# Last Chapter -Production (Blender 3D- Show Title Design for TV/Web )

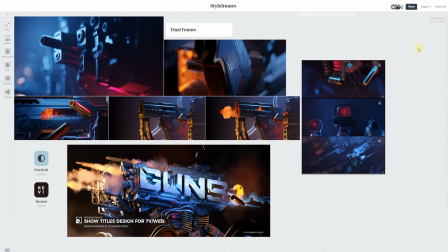So same thing, in all these frames we have a hint of red,
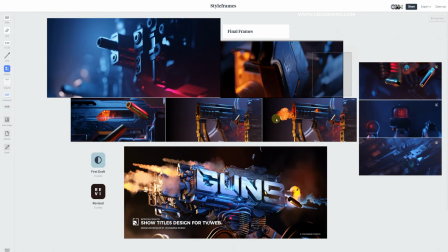and then the rest of the things are blue. And in the center of the sequence we slowly see these warm colors emerging in, as we start seeing those muzzle flashes and things start to heat up.
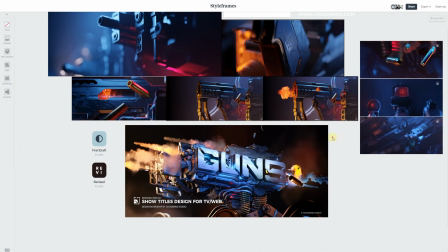So here we have these nice warm color emerging in, and in the final reveal we have everything, all the lights working together to reveal the logo.
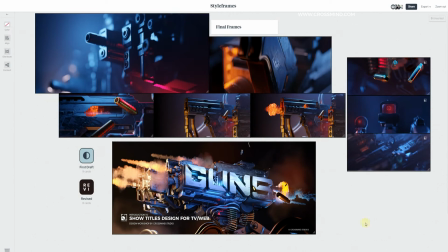So these were all the style frames, and I hope you get the process and basically the point I'm trying to convey.
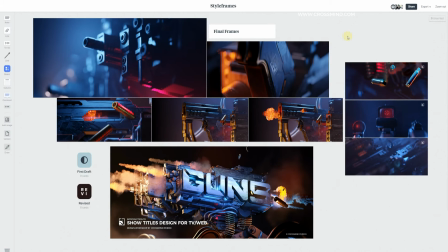So after this point onwards, what I did was first of all clean up the files.
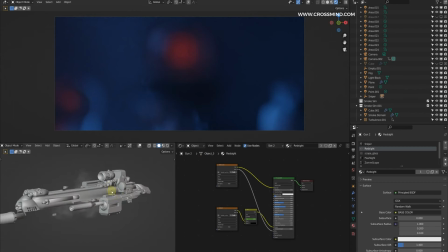As you can see here or in the previous files that I have opened, like this one, the handlebar and everything.
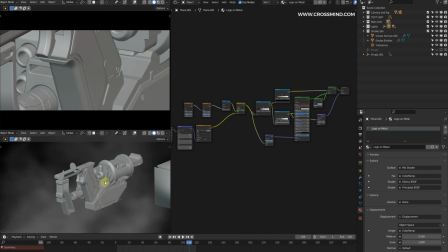So what I did was basically only keep the stuff that I need and just delete everything else.
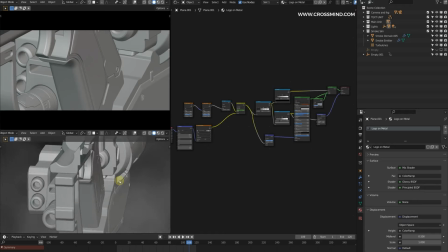So I didn't want anything else to interfere with the view or with the animation. If there was something significant which is maybe casting a shadow on the object or affecting the light,
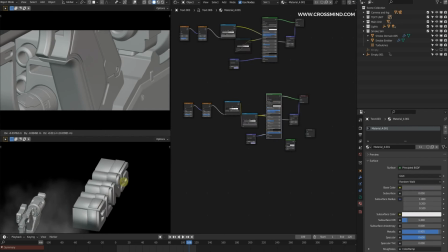I only kept those, like this one, only the main logo, and started deleting the rest of the stuff.
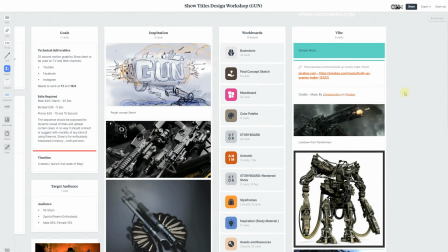But before starting the animation, there is one more thing I usually like to do.
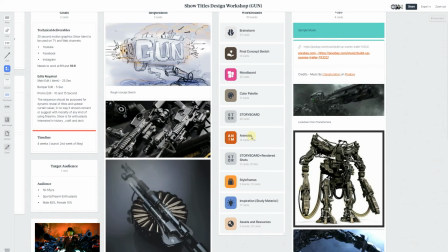So in this case I made a very basic animatic. Usually it's a pretty detailed animatic,
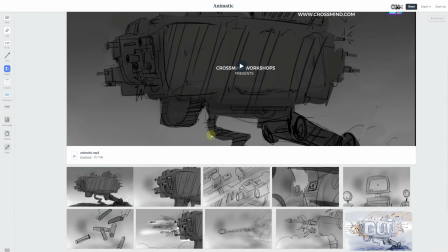but in this case what I did was just simply took the panels from the storyboard and aligned those things with the audio that I have.
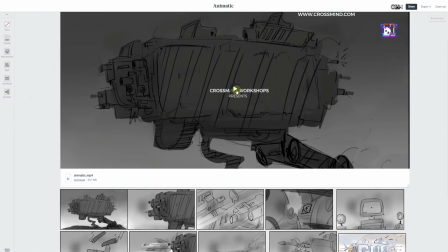So here's an animatic I'm going to play.
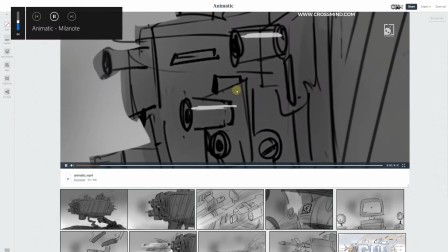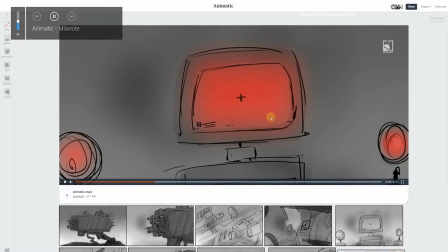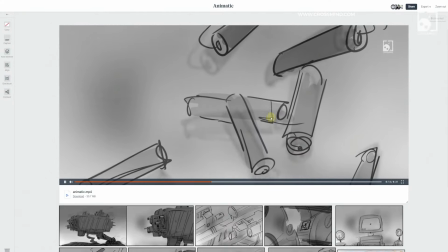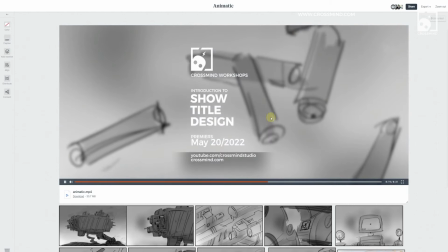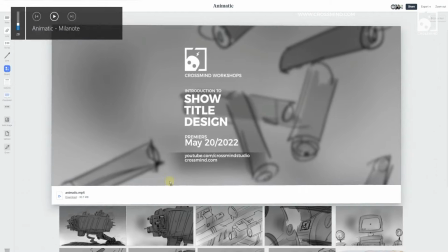So as you can see here, even though these are not really final shots,
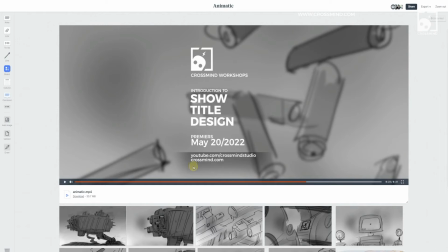what this does is before starting the animation, it gives you a few things to start with. One is the duration of the shot. So that is really important.
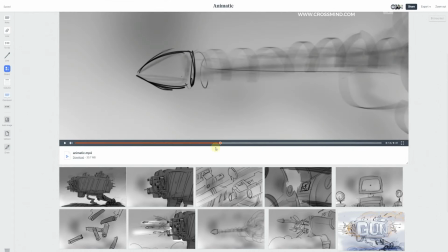So for each shot, I had a fixed duration from this point of view, but I always keep some extra buffer even after this point.
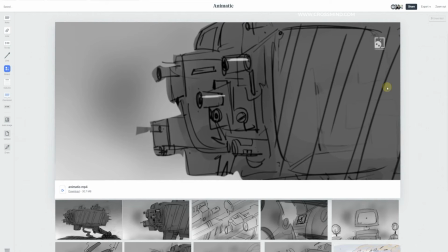And also very important thing, this also helped in finding the details about what needs to be animated.
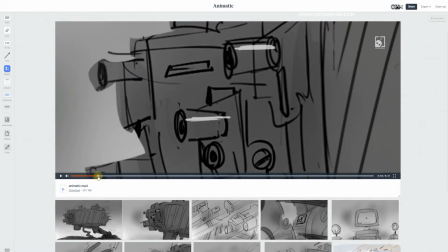So as you can hear, the audio does give some clue, the transitions in the audio, the big beats in the audio, the clicks and all those noises. So I started imagining the motion of the machines in those audios.
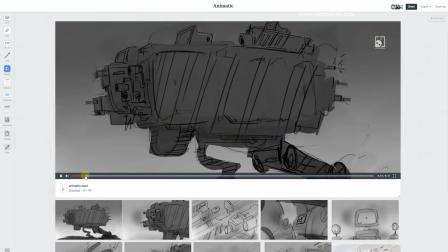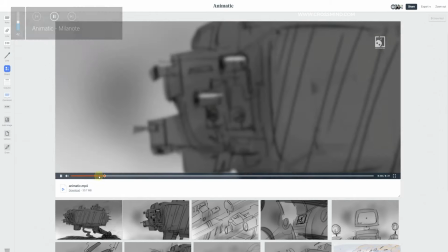So in this part, when the clicks happen, I animated the muzzles which were deactivated before. So those muzzles start popping out and there's a slight twist and pull out action happening in the muzzles.
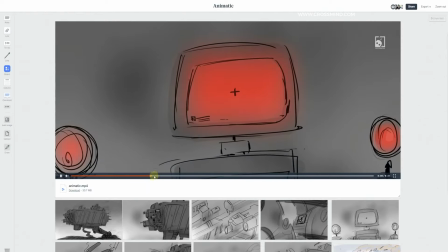Again, in this point, we have a very obvious clue from coming from the music that the things got more intense.
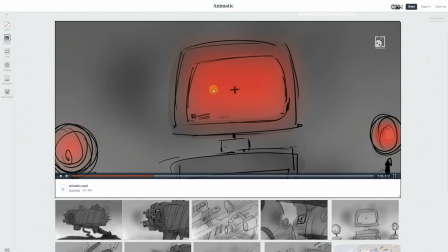So this was a good point for scope shots, or to introduce the red light, which is basically we are approaching the danger zone. So this was another great clue. And after this point,
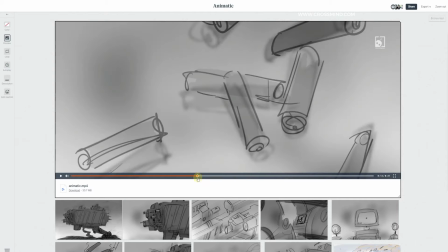so this drop I was talking about in the storyboard section,
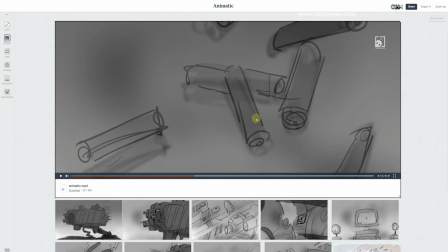this was a great shot to bring one of the slow motion shots we had discussed in the storyboard, where the bullets are falling before revealing the final, where the bullets are shooting out of the muzzles. This was a great way to introduce one more teasing shot of the slow motion bullets falling in this music drop.
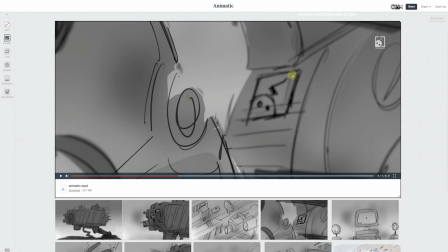And also here we have one logo reveal of the crossmind. So this was a pretty good sound, and the movement of the machine, the sound kind of had a sense of where things are locking and mounting. So if you can hear it.